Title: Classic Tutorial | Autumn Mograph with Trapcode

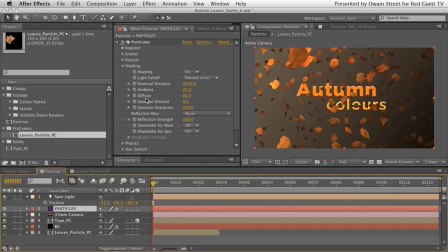Instead of adjusting it there, what you can do is you can globally affect all of your lights that you've created inside the particular dialogue shading option, which is great. And this spotlight comes in the diffuse option, and so if you increase that, guess what, yeah, you get more brightness, and if you decrease it, of course, it becomes darker.
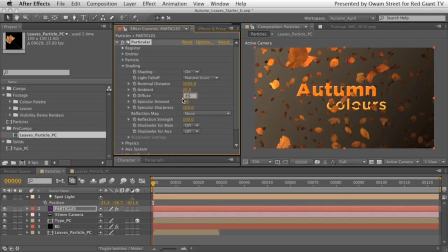So it's a really nice, useful way to be able to alter your lighting actually within the particular dialogue. Now, you also have here this ambient option. Now, I think I am going to create an ambient light, because perhaps some of these leaves you might feel are slightly too dark.
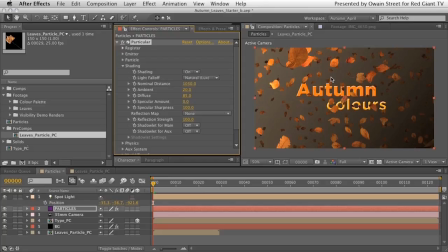I don't want to mess about with our nominal distance and diffuse settings anymore. I'm quite happy with the way these are working. But maybe some of these leaves over here just want to have a little bit more light applied to them.
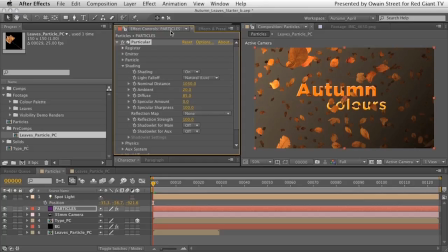You know, perhaps it's not quite realistic that if you had a, you know, sunshine coming over from the top left or whatever, these would be in total, not total darkness, but as dark as they are.
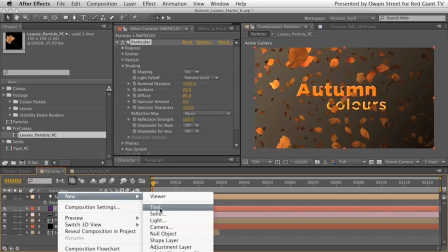So let's contextually click again, go up to new, create new light, and what we're going to do is we're going to create an ambient light.
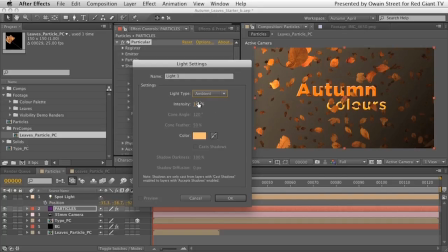Again, you can leave the intensity at 100% because we're going to adjust the intensity options here in the dialog box of particular.
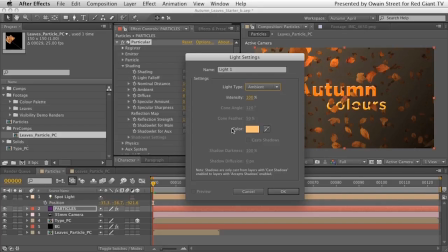By the way, something I should have mentioned previously when I created the spotlight, and you'll notice perhaps here again, the colour, I've actually chosen a slightly warm colour. Again, going with the design of the scene, I'm choosing a kind of a warm autumnal type of colour to actually use for my lighting, and that's something you can use to create a certain feel, mood in your scene. You can actually choose to use cool lighting or warm lighting, depending on what you want. You can choose any colour, and that will tint the light, and therefore that will then tint what is being lit with that colour that you choose.
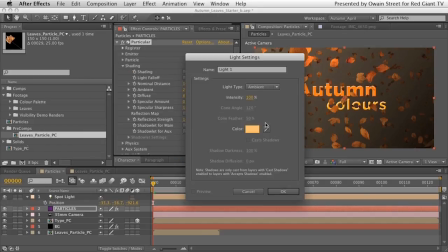So I'm happy with this colour anyway. I think it's going to suit the scene. Let's hit OK on that.
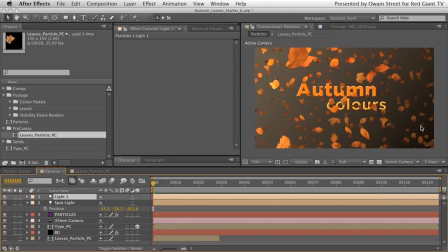And you'll notice that that's just kind of given the rest of the leaves here. Everything's actually been affected by the by this ambient light, which, by the way, I should have named. I'm going to do that now, just so we know where we are. OK, that's our ambient light.
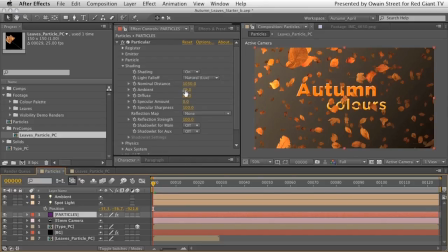And maybe it's a little bit too much. Maybe we can take our ambient lighting down to, say, 15. Okay, I'm quite happy with that. I like the way we've got a little bit of brightness on these closer leaves here, but I also like the way that these haven't gone into complete sort of darkness here.
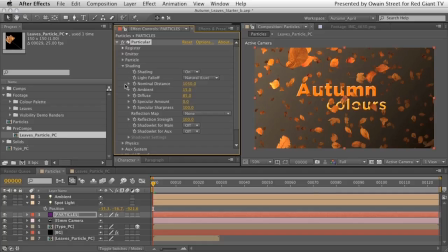Everything's got a little bit of lighting applied to it. I'm really happy with that scene now. Okay, so we are really getting there now. We're nearly at the end, I think, of the tutorial, but what I've left till the end is perhaps one of the slightly trickier sort of parts to get your head around, although don't worry,
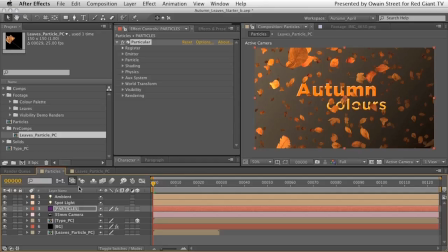it's not too crazy, this. What we're going to do, we're going to create two instances of our particles. Okay, if you remember back at the beginning, I showed you that commercial that I'd made, and I talked about how there was some background particles and some foreground particles, and how I'd sandwiched the actress by rotoscoping her out.
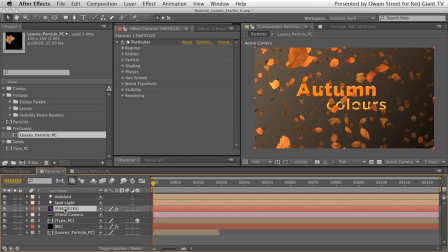I'd sandwiched her between those two particle layers in order to make it really feel like she was sat in the scene. Well, we're going to do a similar thing with our type here. So what I'm going to do is I'm going to name this layer here Particles Front.
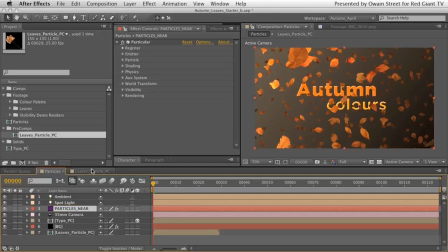Actually, I'm not. I'm going to name it Particles Near, and there's a reason for that. It will help you perhaps see what it is we're doing in just a moment. I'm going to duplicate that layer by pressing Command D, and I'm going to drop that underneath my type layer, and I'm going to call that layer Particles Far.
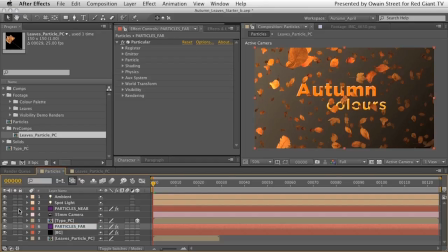Okay. Now, what I want you to do is just solo this Particles Near layer, like so.
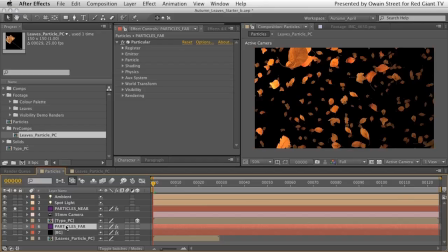All right, so we're just looking at this Particles. Remember, this is just this Particles Far at the moment is an exact duplication of this layer here. All right, at the moment, they're exactly the same thing. What we're going to do is we're going to alter the visibility of some of these particles so that what we have are only the nearest particles to the camera visible in this layer,
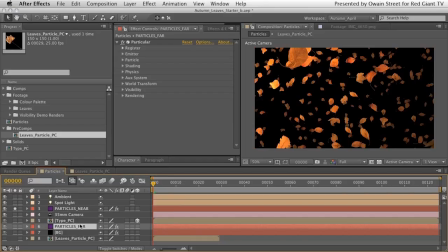and we're just going to have the farthest particles from the camera visible in this layer. Okay, and how do you do that? Well, don't worry, you don't have to get in there and start rotoscoping all of these different things out or painting them out or getting into some crazy kind of workload.
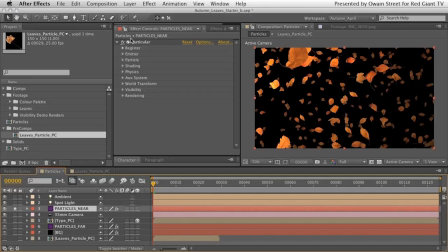It's quite simple to do inside Particular itself. And you know, logically, again, if you look at the particular menu system, what we have here is a visibility option.